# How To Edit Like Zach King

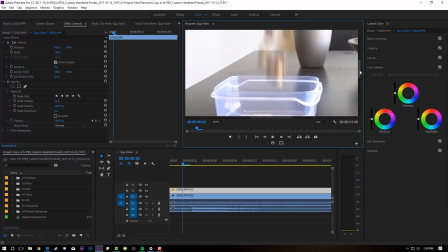(4:08)
And somebody asked me on YouTube before that when you zoom in, you actually can't maneuver through frame, and you actually can.
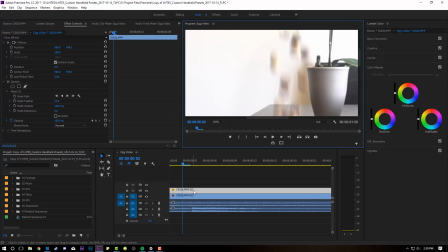(4:13)
There's these little horizontal and vertical scroll bars down here. So you can do that. So what I'm gonna do is just bump the exposure on my top shot just to like 0.1 and maybe increase my whites a little bit to like 3 just so we get a nice smoother blend so you actually don't see the mask.
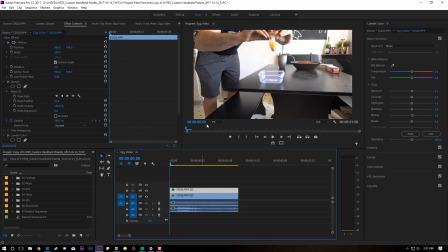(4:32)
There you go. Now, if you really wanna sell this, you gotta try to make the nuts or whatever you guys are using yellow to kind of blend in with the egg yolk as it comes down and into the bowl. And a way to do that is to come down here to this new item button, go to adjustment layer,
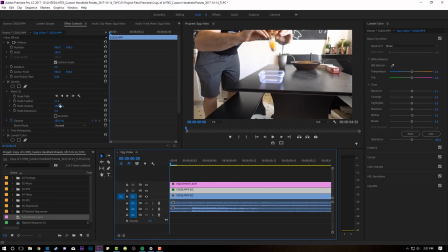(4:47)
and we're just gonna drop an adjustment layer right on top, and we're gonna put a circle mask on this adjustment layer. So click on it, come to this circle, and we're just gonna resize this guy kind of put it over our hazelnuts.
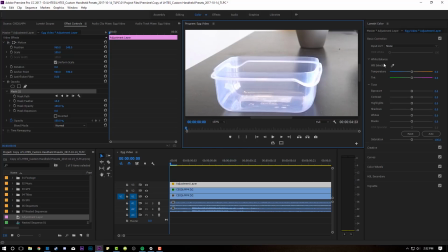(5:02)
Zoom in here again, 150%, that's the magic number.
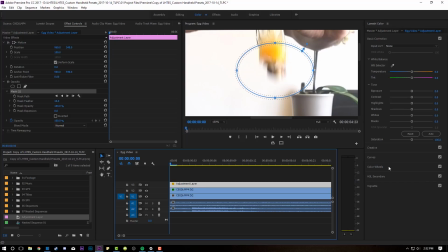(5:05)
And then what I'm gonna do is, while we're still in the color tab, I'm gonna come down to my color wheels and I'm gonna crank my shadows up into the yellows. Now, do you guys see how the hazelnuts are going from the brown color to the yellow color?
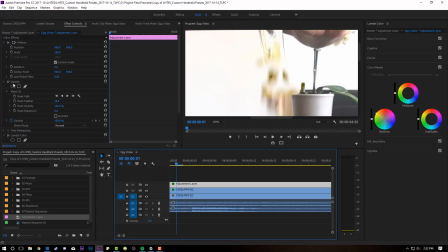(5:18)
That's exactly what you want. And again, you're gonna wanna come in here to your mask and you're just gonna wanna feather this mask so that you don't get any harsh lines. So we'll feather it, let's go like 80%. And you're only gonna want that adjustment layer to be happening for, you know, the first like 4 frames or so.
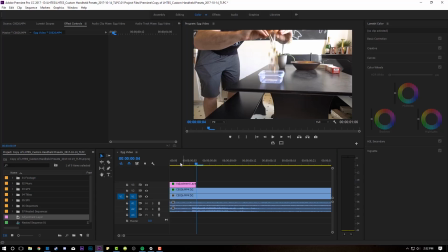(5:36)
So we can actually cut that after the first 4 frames because you really only want that yellow to be happening to blend the hazelnuts a little bit more with the egg yolk. And now for the final touches is gonna be the camera shake. If you guys have seen some of my previous videos, I have recommended in the past the Rampant RealCam camera shake presets for Adobe Premiere. They're great, I highly recommend it. But if you don't want to spend the money, here's how you make your own custom handheld camera shake presets.
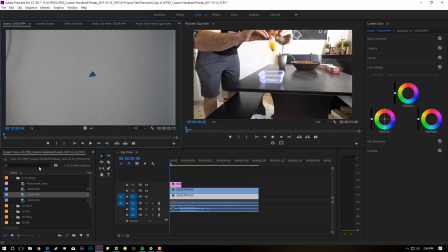(6:04)
Brought to you by Naughty and Sands. What you're gonna wanna do is film a piece of tape on a wall, handheld. Just kinda doing your own thing, whatever it is. So what I'm gonna do is I'm just gonna set an in and out point down here. I'm gonna drag that onto my timeline. Don't forget to save your project, kids. And I'm gonna pop back over into editing mode.
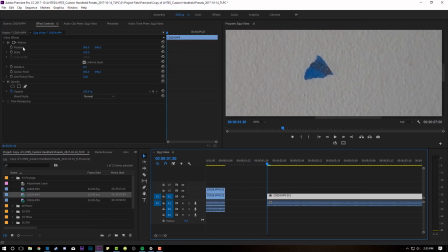(6:23)
And I'm gonna come up to my effect controls and I'm gonna click a keyframe on position at the very beginning of my video. You may have to click off and then click back onto position to get this little circle thing here. This is very important.
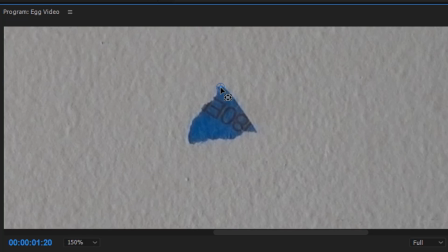(6:34)
Then what I'm gonna do is I'm just gonna drag this up to the tip of my piece of tape.
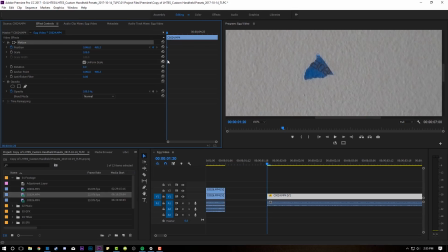(6:40)
And then I'm gonna click up here on motion and I'm just gonna go over 5 keyframes. 1, 2, 3, 4, 5. And I'm gonna reposition this to the top. And I'm gonna do this for the duration of the clip, however long it is. It is time consuming, yeah, but you don't have to pay for the presets you make in your own. Congratulations. Fast forward through this part.
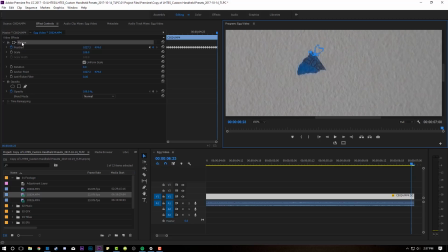(7:00)
All right, so once you're done with that, you're gonna come up here to motion, right click on that and go to save preset. And we can just call this tape handheld 1. Click on anchor to endpoint and click okay.
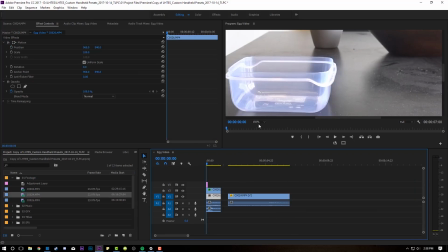(7:14)
So once you've done that, let's come back over to our hazelnut and egg clip.
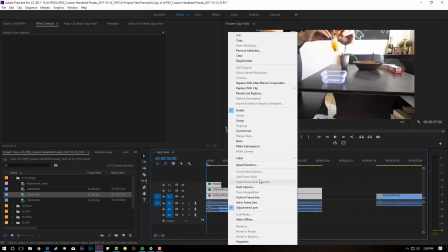(7:18)
And what I'm gonna do is I'm just gonna nest this guy by right-clicking on everything and going to nest and clicking okay.
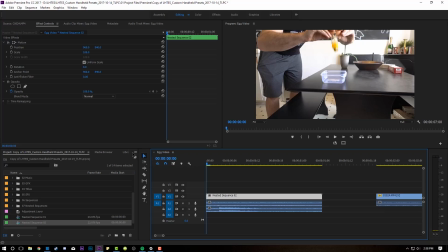(7:25)
It will nest it into one single layer. And then what you'll do is come over to your effects and then up here in presets, there it is, tape handheld 1. And what I'll do is I'll just drop that on my nest, just like that. And what you'll have to do is you'll have to compensate for the scale on this because it is moving position.
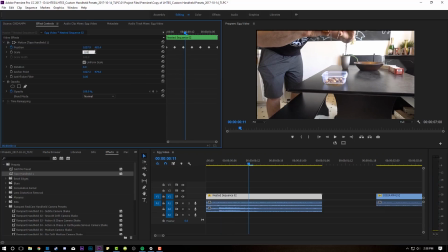(7:41)
So all you gotta do is just increase the scale to maybe like 105 and it should get rid of all the black bars. And look, now you've created your own kind of custom handheld camera shake from something that you shot on a wall. Congrats, that is cool. So that's our handheld preset that we just made ourselves,
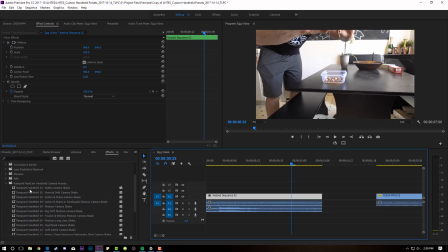(7:58)
but if I go back here and I come down here to my Rampant RealCam camera shake presets, I like subtle camera shake number 1. There you go, that kind of looks good. It gives it a little bit more jittery movement, but that camera movement is what's gonna sell the effect.